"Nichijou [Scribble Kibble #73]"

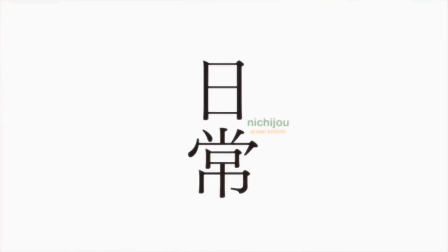0s
In the genre of Japanese animation, Nichijou is an anime that's famous among animators for where it spends its animation budget. While other cartoons put all their money into fight sequences and making sure the first and last episodes look spectacular,
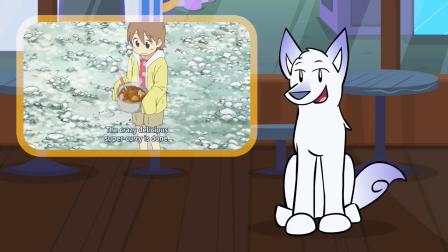15s
here comes Nichijou like, hey, I'm going to put all my money on spilling a pot of curry.
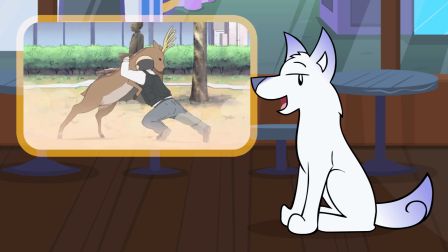21s
There are lots of interesting and funny sequences in this anime, but I wanted to take a closer look at the penny soccer scene.
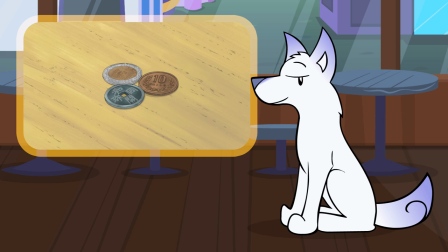28s
I'm going to play it for you, so here it is.
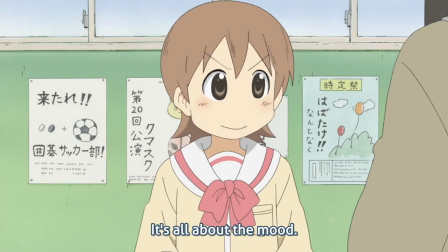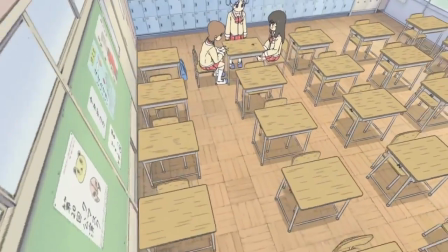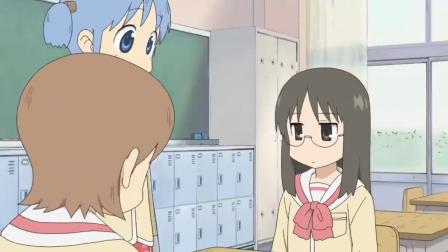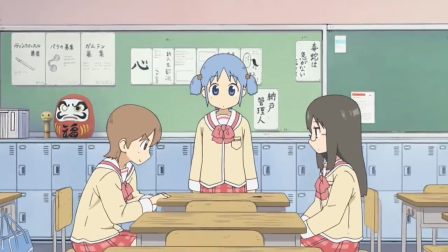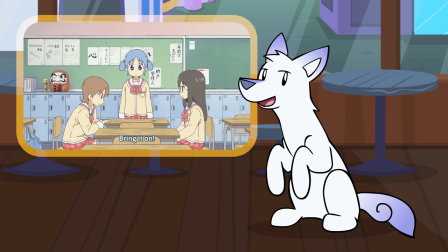52s
This is a scene that goes seamlessly from 3D to 2D, and I'm dumbfounded by it.
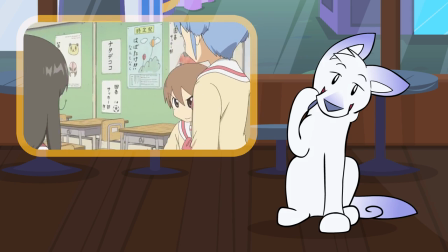58s
I want to see exactly where or how they did this and when it switches from 3D to 2D, so let's take a look here.
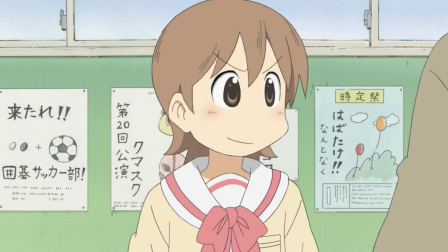64s
We start off with the 2D show style, and then it goes to pure 3D, which is pretty obvious.
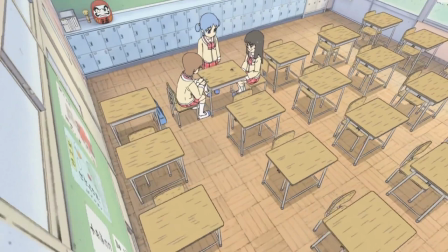69s
There's the background, characters, and they're all just 3D models. And there's not actually any animation here at all.
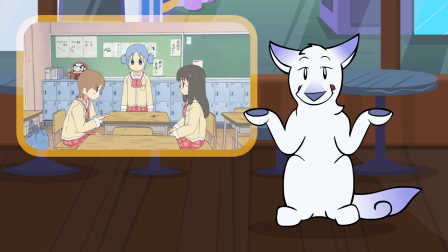76s
The only thing moving is the camera. It's at some point in here that the character animation becomes 2D.
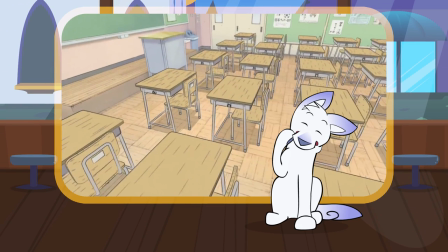82s
So is that also true for the background? No, it's not. The background stays 3D.
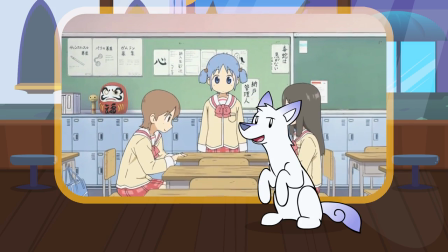88s
The part that gives it away is when the camera comes back around to its final resting spot.
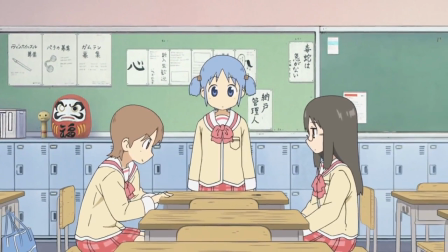93s
Look at how perfectly those desks align with zero changes in line quality. If they were drawn by hand, those lines would wobble.
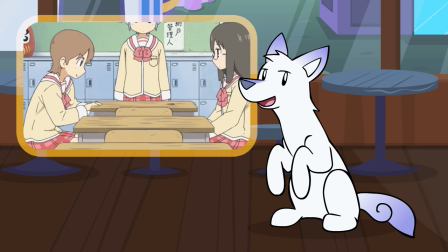101s
It's easy to see when you compare the desks with the characters. Line motion? No line motion.
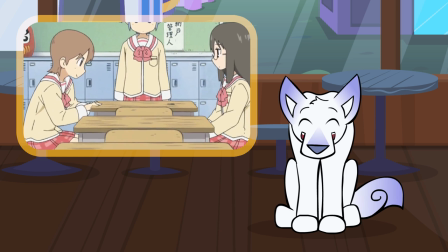107s
And now that I'm seeing that this background is 3D, I'm wondering if the classroom has always been 3D and we didn't realize it until this episode.
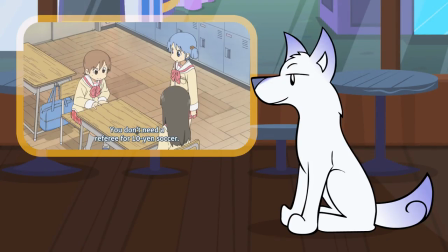115s
Backtrack to the setup before the scene I played. Is that desk the same as this desk?
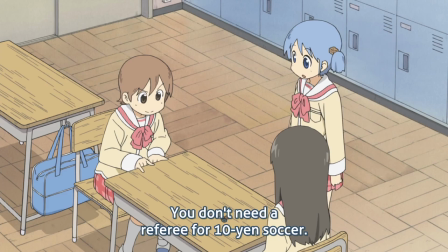121s
It's really hard to tell. Well, what gave it away is actually the white feet here and the gray feet here.
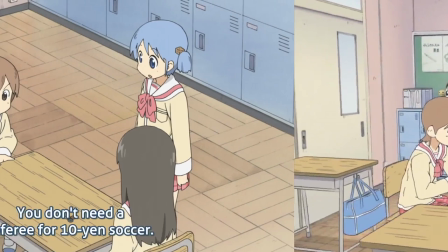128s
That's the only thing that suggests to me that this desk is hand-drawn and this one is not. If we leave the soccer scene and go earlier into the episode, a shot like this shows the hand-drawn nature of the desks.
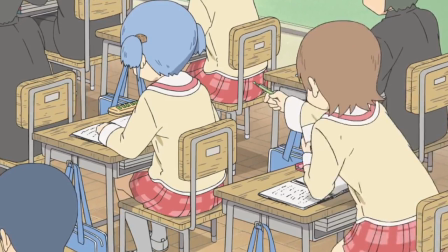141s
There are lots of little differences between the backs of the chairs. Well, then how do the backgrounds stay so accurate? it, well, the background artists are drawing on top of a 3D model to begin with.
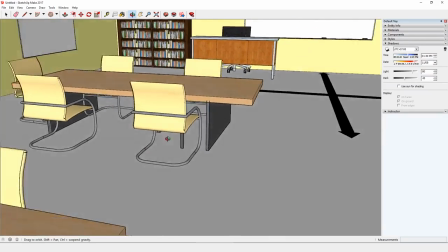153s
You can make a 3D setting in a program like SketchUp and use it as a reference for drawing the same classroom at any angle accurately.
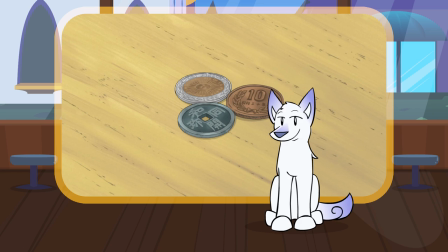161s
It's a really great tool. Alright, back to soccer, and I think I know where the character animation changes.
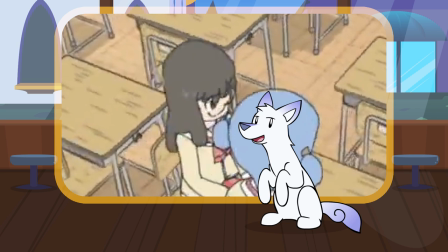166s
These highlights in the hair are painted directly onto the 3D model. They stay in the same place even as the camera moves.
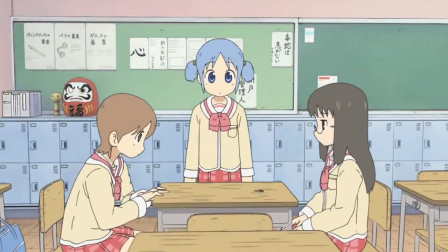172s
And it's right here that it changes. Once you figure out where it is, you can also see a change in the lines. From here to here they do get a little bit thicker, and there's a couple of other small changes too.
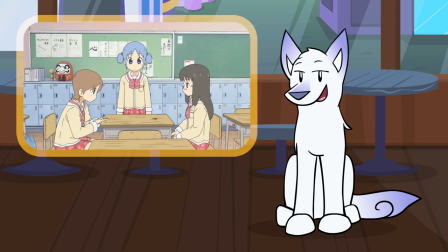185s
From this point, the reason the rest of the rotation looks like it's still 3D is because the character animators still have the 3D models to draw on top of for reference.
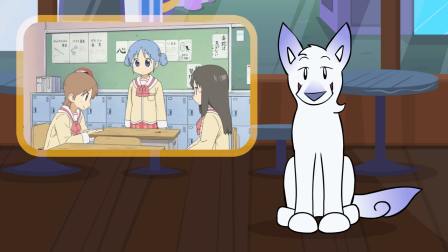194s
Animating on top like that is called rotoscoping. For the final animation, the 3D characters are removed and all we see is the 3D classroom and the 2D characters.
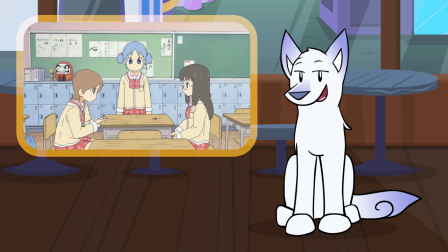204s
As for why this is the switching point, it's likely because the characters don't look believable in 3D once the camera gets this close.
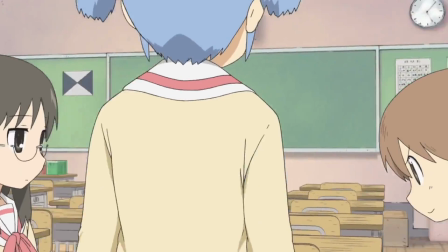212s
There aren't any lights or shaders in the 3D setting, so shadows like this wouldn't show up unless somebody drew them by hand. And of course, 2D animation lets you make fake anatomy, so this mouth would not show up on the side of the face on the 3D model. So that's it, that's one way to achieve a seamless transition between 3D and 2D animation, and most people won't even know you did it.